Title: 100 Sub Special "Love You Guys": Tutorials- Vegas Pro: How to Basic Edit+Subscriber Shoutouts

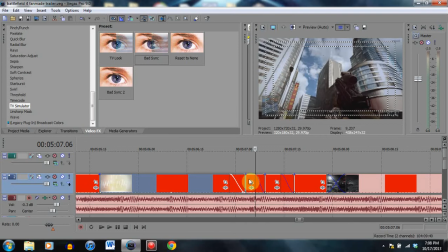497s
Like last time, I had a fade in right around here, and then a fade out for this clip. But for some reason, I only have fade outs on all the clips. Now, what is the reason for this?
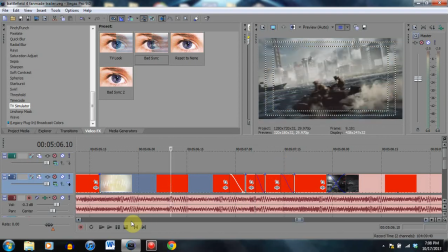508s
Well, let's play the clip real quick.
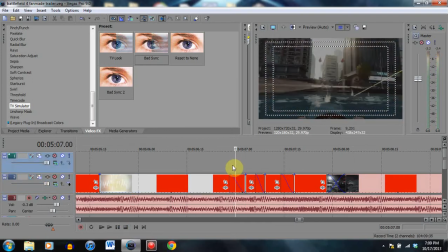512s
It's because they were hit heavier. They were hit much heavier. You can hear a difference. The notes were hit much heavier. And when notes are hit heavier, you want the appearance of the next clip to appear faster.
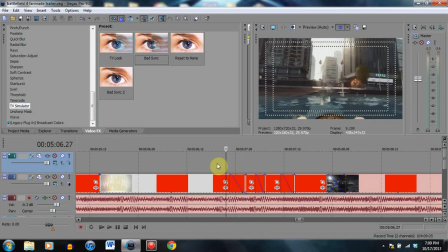529s
But it's still a beat, though. You still got those beats there. So in order to compensate for that fact that you have beats, you want to do a fade out kind of effect, a very quick one, not too slow, not too fast. But this is about right here is where you're going to want it, of course, depending upon the size of the clip.
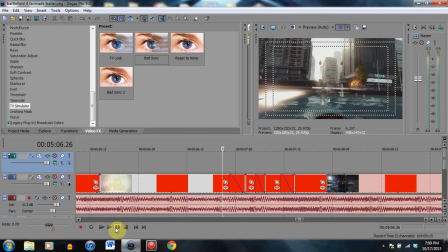548s
But this is the way you're going to probably want its size to be. So you go like this, and then you got the explosion.
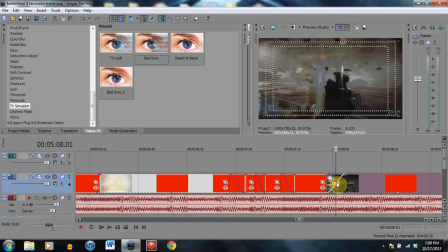558s
A very nice explosion with another transition right here to here. Now, why did I do that with the explosion and here? It just flowed better.
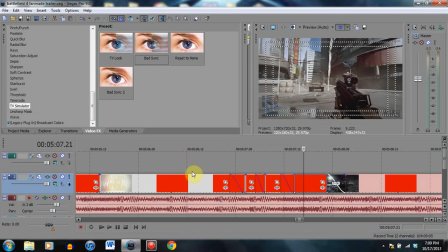569s
In all honesty, a lot of editing in the end will be trial and error sometimes.
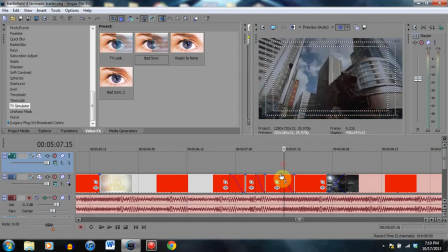574s
Sometimes you're going to have to test them out. Sometimes you can't really tell when a beat is extremely heavy or if it's just a little bit softer.
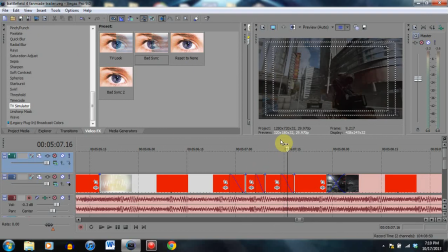581s
If you can't tell the real difference, just try both. Try both out, because the worst thing that's going to happen is you're just going to have to hit the undo button. That's all it really is. You can just test it out on 2 clips, 2 or 3 clips maybe.
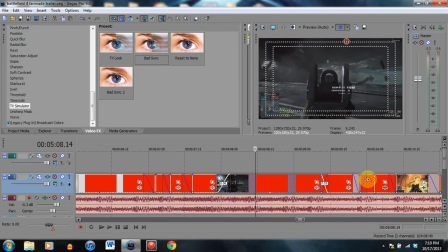595s
If it doesn't work out, just go up here and hit the undo. That's all you have to do. Now let's see where we're going to move to next.
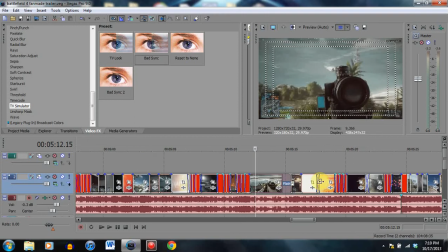604s
Mostly the stuff I'm going to talk about is the transitions. Like you'll notice this flash here.
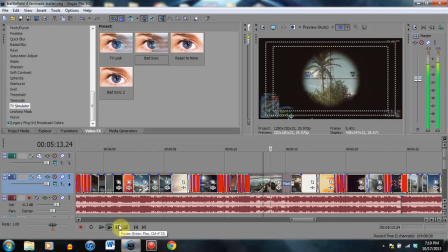609s
This is an interesting one right here. Let's try it right here. It did a whoosh kind of sound. So what I did with this flash is I did something a little interesting with this flash here.
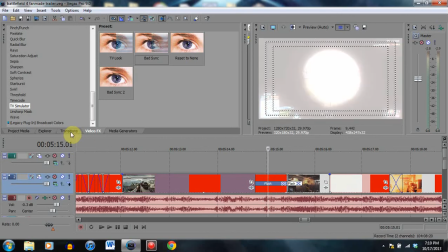623s
I didn't just make it a flash. I added something else. I went up here. Go to video effects. I'm already in there. All right. We're already in video effects. So you want to try something a little different because it does that whooshing kind of sound. Just a simple flash, a hard flash. There's a difference between a hard flash and a soft flash.
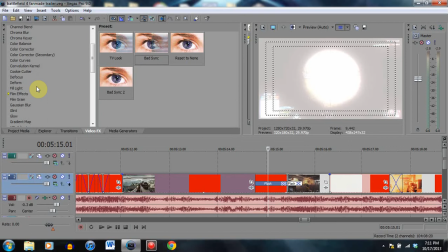643s
A hard flash is for those heavy beats, like I said before, and a soft flash is more for these whooshing kind of effects. And I took it a little bit of a step further with this one. I changed the, I added glow. A very soft, white, soft glow to this one right here.
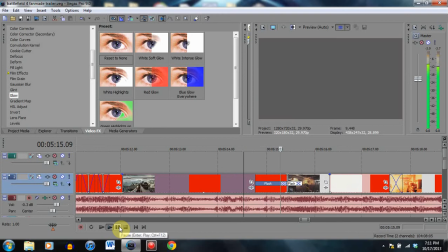661s
I'm going to show you again. And then it goes into the next clip and flashes.
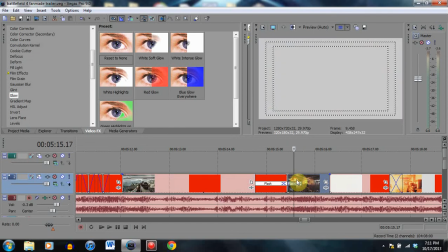670s
This one right here is a hard flash. It is much harder. It comes much faster.
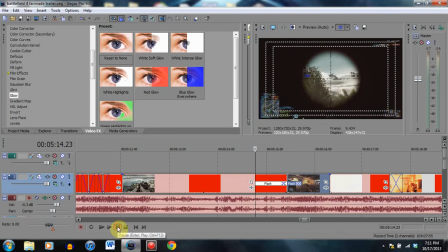675s
This one, added with the glow, is a much softer one. It's soft, it takes a little bit longer, and then we'll go to this one. It just, bam, shows up right there. I hope I'm explaining this a little bit clear enough to you guys.
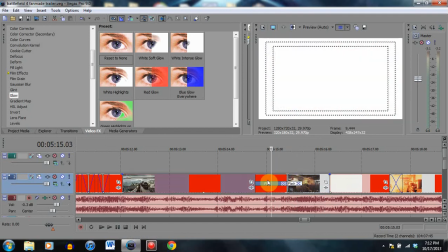692s
I'm trying to do it as best as I can. It's very difficult. It takes a lot of practice.
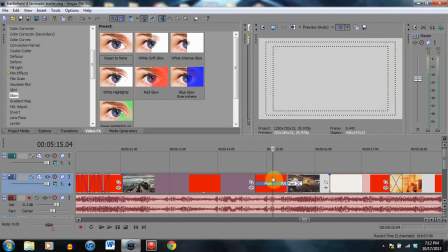696s
I'm by no means a professional with this, but I am a veteran with it. I have used it for many years.
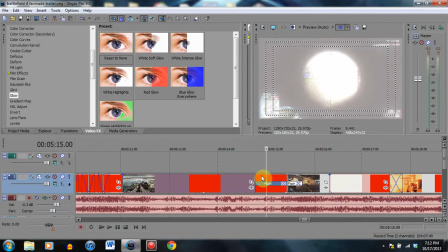702s
But just think of it this way.
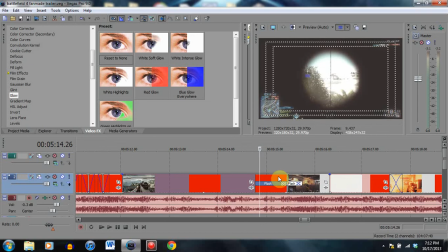704s
When you have a whooshing kind of sound, like this one, instead of like a beat, you might want to consider adding a bit of a soft glow to it and a softer flash.
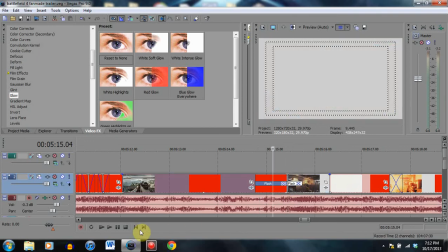714s
And then you add another flash to this one, because then you have the blackness here. So you flash, and then it's got blackness.
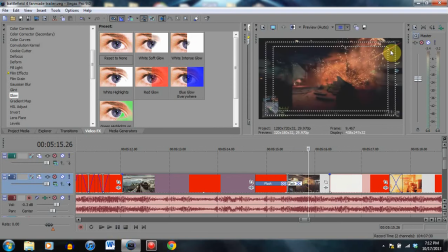720s
Very brief. And then boom! There it is. The flash also is associated with the explosion. So if you can, explosions, bursts from a gun are always good to go along with flashes.
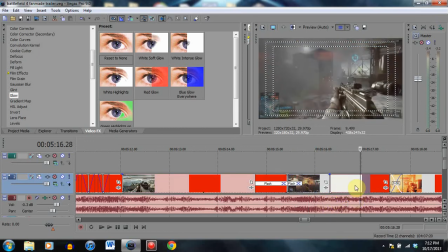735s
So if you have a gun firing, perhaps, and you have a beat with the gun, you could even flash along with the muzzle flashes and along with the beat at the same time.